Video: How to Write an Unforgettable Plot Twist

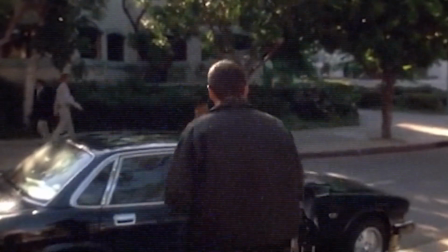Now, how do you shatter them and do the rug pull?
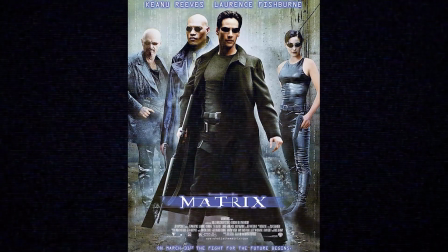Let's take a look at how The Matrix played out in this first act to get a sense of how you build and peel away the world in your story to land an anagnorisis.
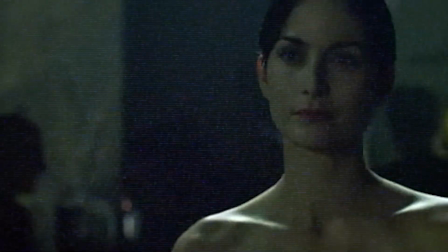After Neo meets Trinity at the club, some really strange things start happening to him.
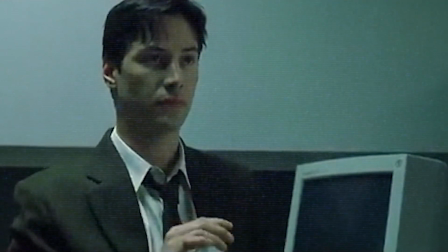First, there's the famous office scene.
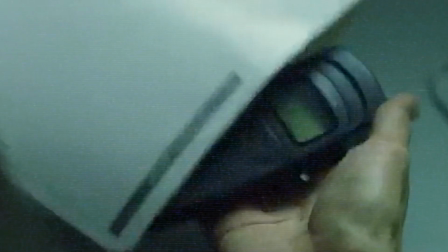While working, Neo is delivered a package containing a cell phone that rings as soon as he discovers it.
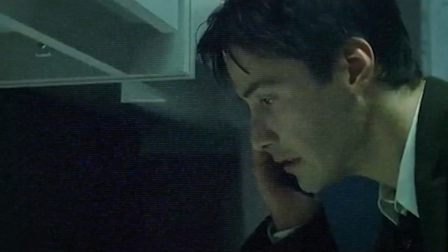On the other end is a man named Morpheus who warns him to run because these federal agents are after Neo.
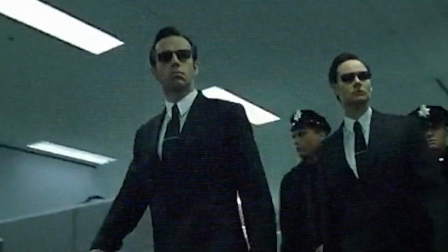So far, it's certainly fascinating, but we're still grounded in that hacker movie because everything that's happening is still
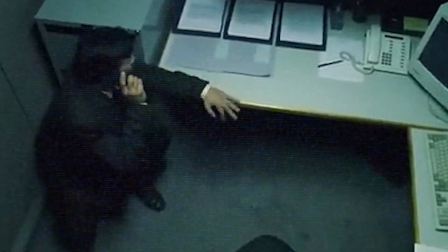leading us to believe that the story is about a group of disenfranchised programmers.
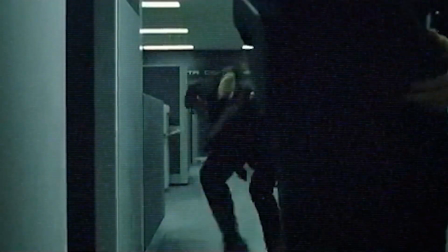But once Morpheus starts coaching him on his escape, we very quickly realize that something is off.
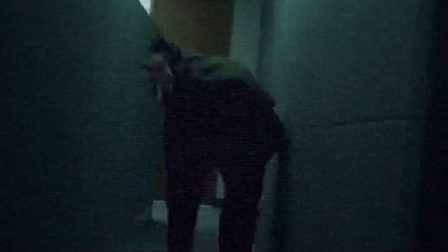How is this person on the phone able to give Neo such precise instructions that allow him to narrowly avoid getting caught?
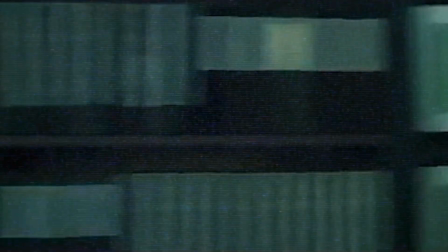It's as if he's God and can see everything. It's very strange, but still, maybe he has access to hidden cameras that give him a full view.
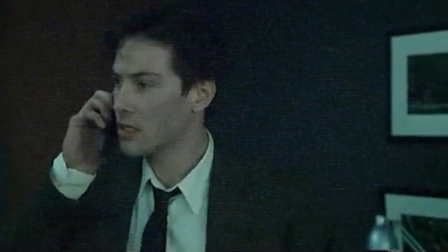At least that's where our minds want to go because of the initial expectation that was established.
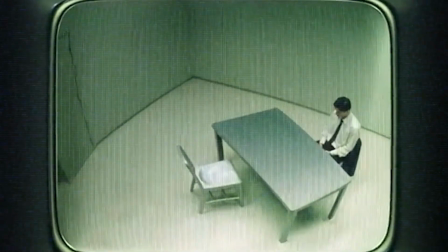Then it gets even weirder when Neo is caught and taken in by the feds for questioning.
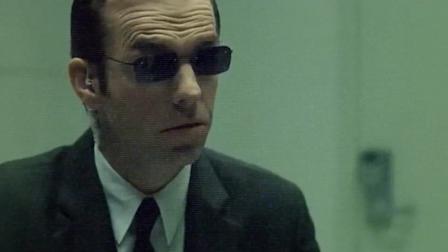Somehow these agents, who work for God knows who,
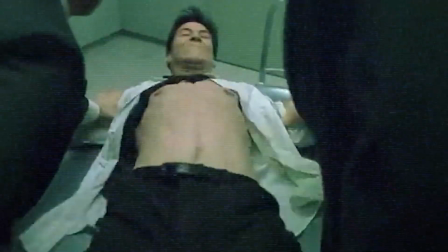manage to cause Neo's mouth to fuse together right before throwing him on the table and inserting some crazy weird robot bug into his belly.
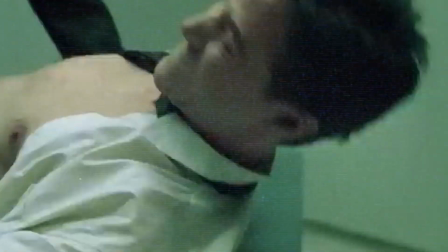By this point, the audience is definitely wondering what the hell is going on, because that is not normal.
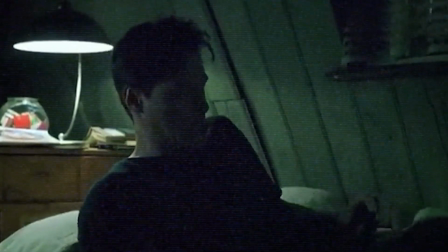But just as soon as our minds turn upside down, we smash cut to Neo waking up in his bed.
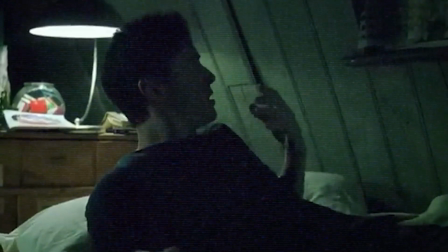Was it all a dream? Yeah, just a dream.
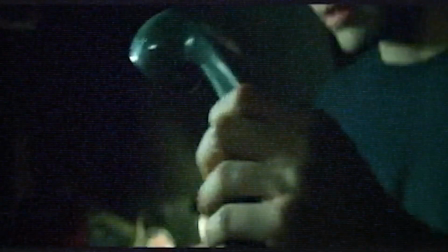Except it wasn't, because he gets a call back from this hacking group to meet so they can show him what the Matrix is.
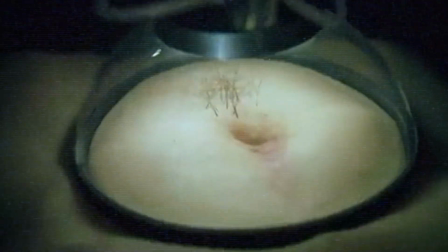And when they use this crazy device to debug him,
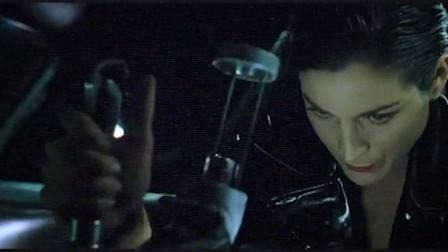the audience is then brought right back into this moment of total cognitive dissonance.
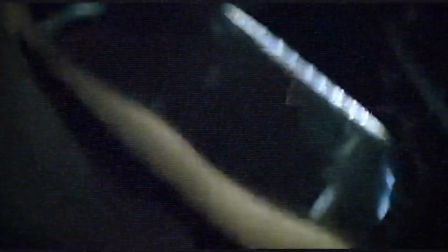On the one hand, we're still stuck in this world that suggests that this is a sophisticated hacking group.
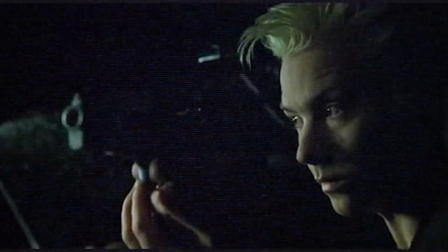But then on the other hand, we're forced to confront these contradictions that suggest this isn't a hacker's movie.
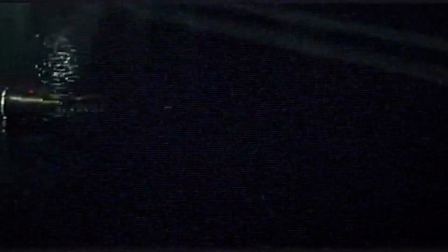Now we're glued to the screen because we have to know what's going on.
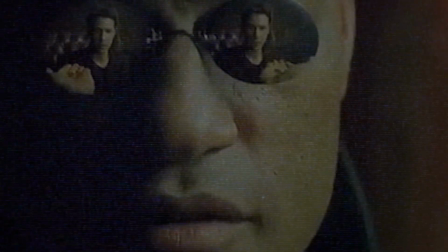And of course, we do find out when Neo takes the red pill and is transported to the real world, which is slowly revealed to be a wasteland destroyed by robots who trapped us in a simulation called the Matrix in order to harvest our energy for power.
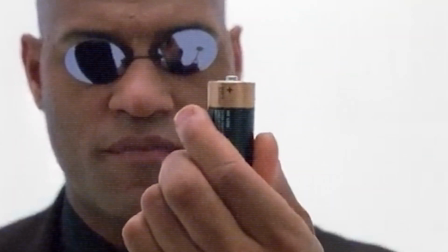Now our entire world turns upside down as we discover that what we've been seeing this whole time wasn't even real.
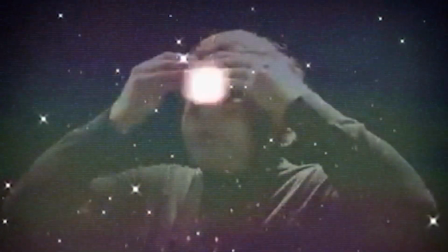Seeing it for the first time felt like my entire reality transformed in a blink of an eye, making the experience breathtaking.
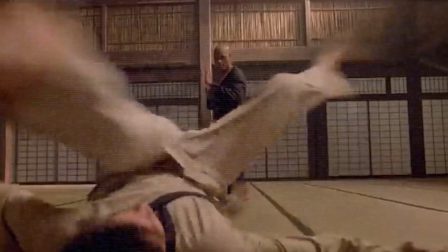That is how you land in Anagnorisis, and how big of an impact it can be if you do it well.
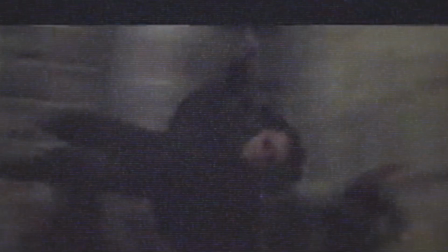The Matrix will be remembered for as long as movies exist, and I believe a strong reason for that is because of its flawless rug pull.
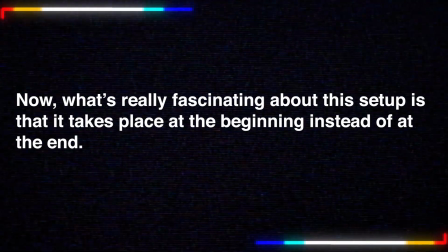Now, what's really fascinating about this setup is that it takes place at the beginning instead of at the end.
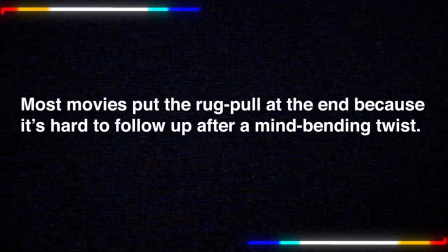Most movies put the rug pull at the end because it's hard to follow up after a mind-bending twist.
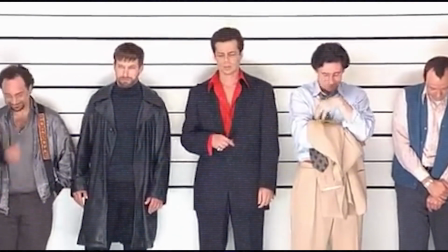Let's go back to The Usual Suspects as a classic example. In this movie, the anagnorisis occurs at the very end.
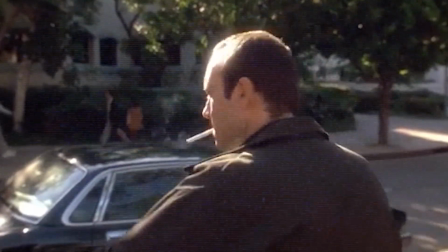However, if you look close enough, the anatomy is the same as it is in The Matrix. They create a sense of false expectations,
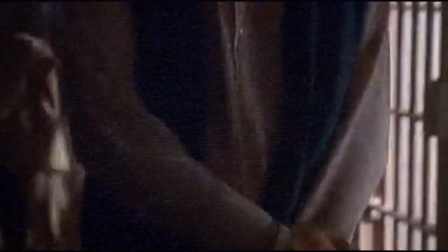and in this case, it's the fact that Verbal can't possibly be Kaiser Soze.
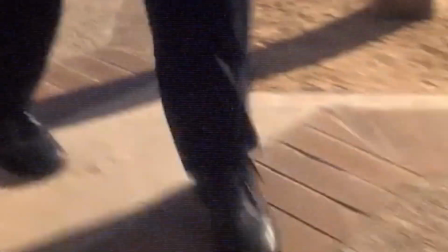It has to be one of the people he was working with. But in fact, he was the main villain they've been searching for this whole time,
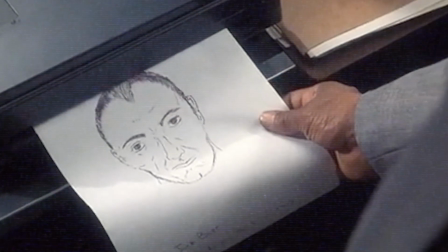and this is revealed at the end by taking bits and pieces away from the false reality they created using flashbacks.
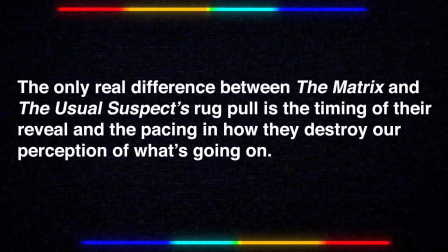The only real difference between The Matrix and The Usual Suspects rug pull
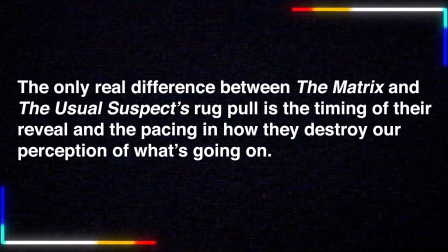is the timing in their reveal and the pacing in how they destroy our perception of what's going on.
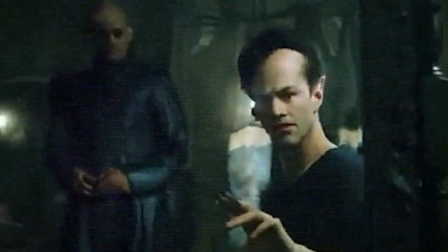The Matrix spent the entire first act doing this, whereas The Usual Suspects did it in the last few minutes of the movie.
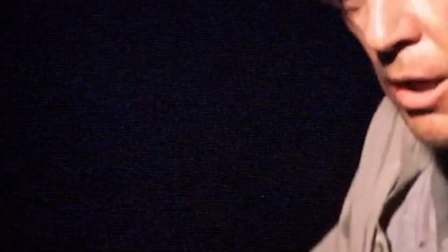That's pretty much how you make an effective anagnorisis.